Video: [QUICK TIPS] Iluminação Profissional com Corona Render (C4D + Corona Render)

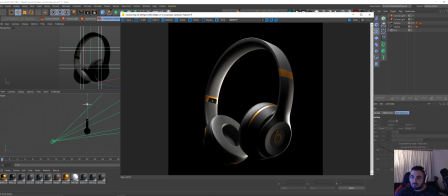Utilizando essas técnicas vai ficar bem legal então vamos diminuir aqui pra ele ficar já do tamanho dele,
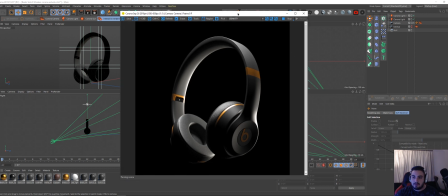eu acho que tá muito muito grande isso aqui então, deixar ele aqui no cantinho e vamos continuar então
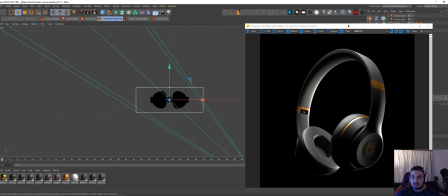colocamos a luz em cima, top light, vamos dar uma configuradinha nela aqui agora e vamos ver o que nós temos aqui,
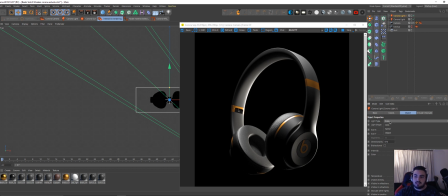nós temos outras opções de shapes, né, a gente pode utilizar o shape circle ou o shape rectangle, eu prefiro o rectangle dar um pouco mais de corte fica mais legal, e eu vou aumentar um pouco a potência pra 55 tá, pra dar um pouco mais de corte e se você perceber que se a gente puxa ela pra frente,
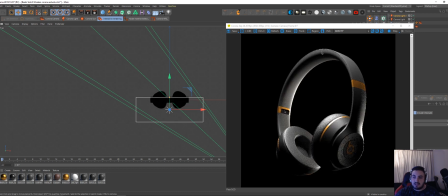ó, ela começa a iluminar aqui também, só que eu não quero muito isso, eu quero só um pouquinho Então eu vou deixar ela bem aqui no meio Só pra iluminar essa parte de cima mesmo E fazer
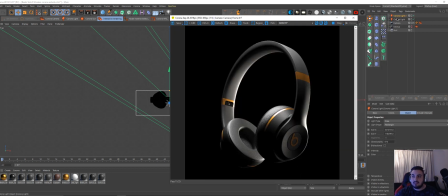esse contorno Começar a mostrar alguns valores Interessantes desse projeto pra gente Tá 45 aqui pra gente ir iluminando De boa, tranquilo
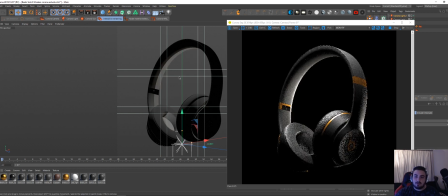Próximo passo Vamos pegar aqui mais uma Corona Light E a gente vai fazer agora uma luz Que é uma luz que eu acho muito, muito bacana Que é a luz de preenchimento lateral inferior Que é uma luz que a gente vai botar Aqui no canto
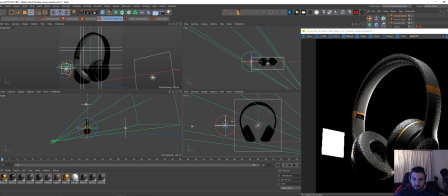Girar ela a 90 graus Desse jeito Tá? Ela tá ali E aí o que essa luz vai fazer? Ela vai fazer o corte Desse lado e iluminar um pouco da lateral do fone Gerando uma sombra De consequência aqui embaixo, né? Um cast shadow diferente Que vai fazer com que se crie uma
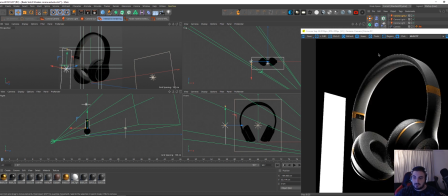Crocância pra esse projeto Então a gente vai aumentar um pouquinho ela em verticalidade Já vai dar um Bom toque aqui Joga mais pra esquerda,
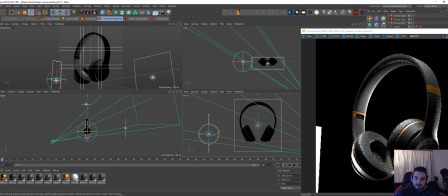a gente não quer muito ela, tá? Mais pra baixo e a gente vai girar ela um pouquinho assim tá?
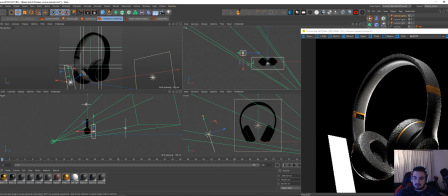Então essa vai ser a nossa luz. Você pode até botar ela se quiser um pouco mais pra trás, ó mas o importante é que ela crie esse desenho aqui no canto, tá?
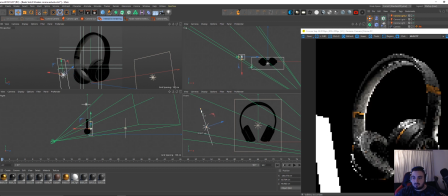Isso aqui é fundamental pra qualidade do nosso projeto. Então ela pode até subir ela um pouco mais ou aumentar em verticalidade ok?
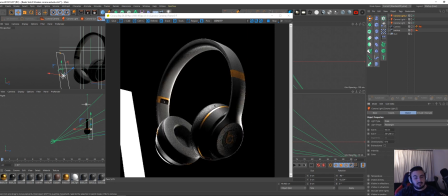E aí diminui um pouquinho aqui põe 35 Sempre trabalhar com valores baixos Pra gente conseguir ter um bom parâmetro Clica aqui,
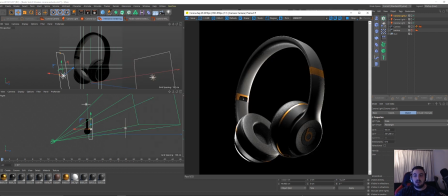Visible Directly Pra gente tirar ela da nossa cena E vamos agora aplicar Nossa luz de lateral Nossa luz de preenchimento Que vai dar o destaque pra esse fone Pra esse headset que
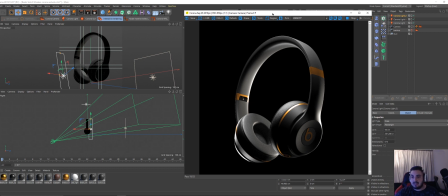vai deixar ele bonitão Com aquela cara de produto Bem acabado Uma outra coisa só que eu queria fazer nessa luz Antes de finalizar
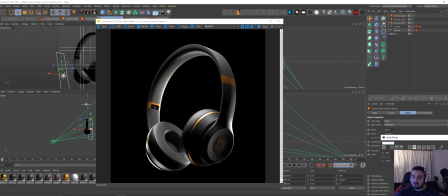É deixar ela um pouco azulada Bem pouco assim Só pra dar um aspecto diferente de produto Pra não ficar tudo com a mesma cor,
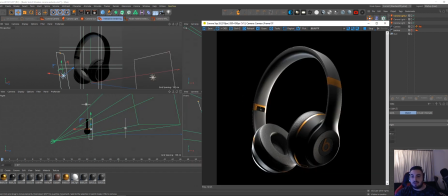com o mesmo mood Dá pra dar uma boa mexida nisso aí Bom, o que a gente vai fazer agora É adicionar mais uma Corona Lite
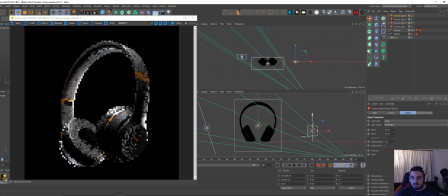E vai jogar ela pra direita Direita aqui do projeto Mais ou menos nessa altura Meio que mede uma linha aqui É mais ou menos nessa altura Gira ela Aqui pra esquerda Aumenta em verticalidade E a gente vai controlar um pouquinho dela agora Aumenta assim um pouquinho Você vai ver que ele vai preencher o objeto E agora a gente vai controlar Como que essa luz vai ser, então a gente põe 20 Aqui é só pra dar um destaque A gente não quer luz, a gente só quer
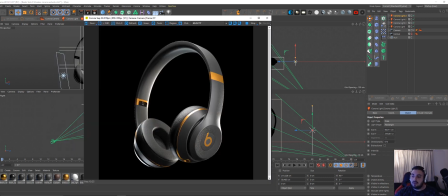Preenchimento de ambiente O resto a gente faz na posse Então, vamos botar uma luz azul Pra ver como é que fica Ele vai dar essa destacada A luz azul vai fazer isso aqui, se a gente aumentar Vai subir mais aqui Tá vendo? Isso aqui é bem legal Pode até dar um toquezinho assim Já dá uma diferença Se a gente clicar aqui e selecionar,
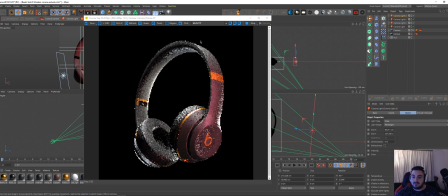por exemplo, uma luz Só pra vocês terem ideia, uma luz vermelha Olha que legal, ele já dá um destaque Completamente diferente pro projeto Não é isso que a gente quer, mas só atítulos de curiosidade Eu vou deixar, obviamente Uma luz mais amareladinha Como a gente tá num ambiente meio quente O ideal é que a gente tenha luzes
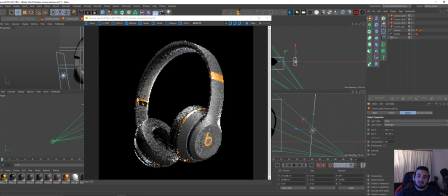Relativamente brancas Pro amarelo ativando aí 35, acho que é um bom valor Ok?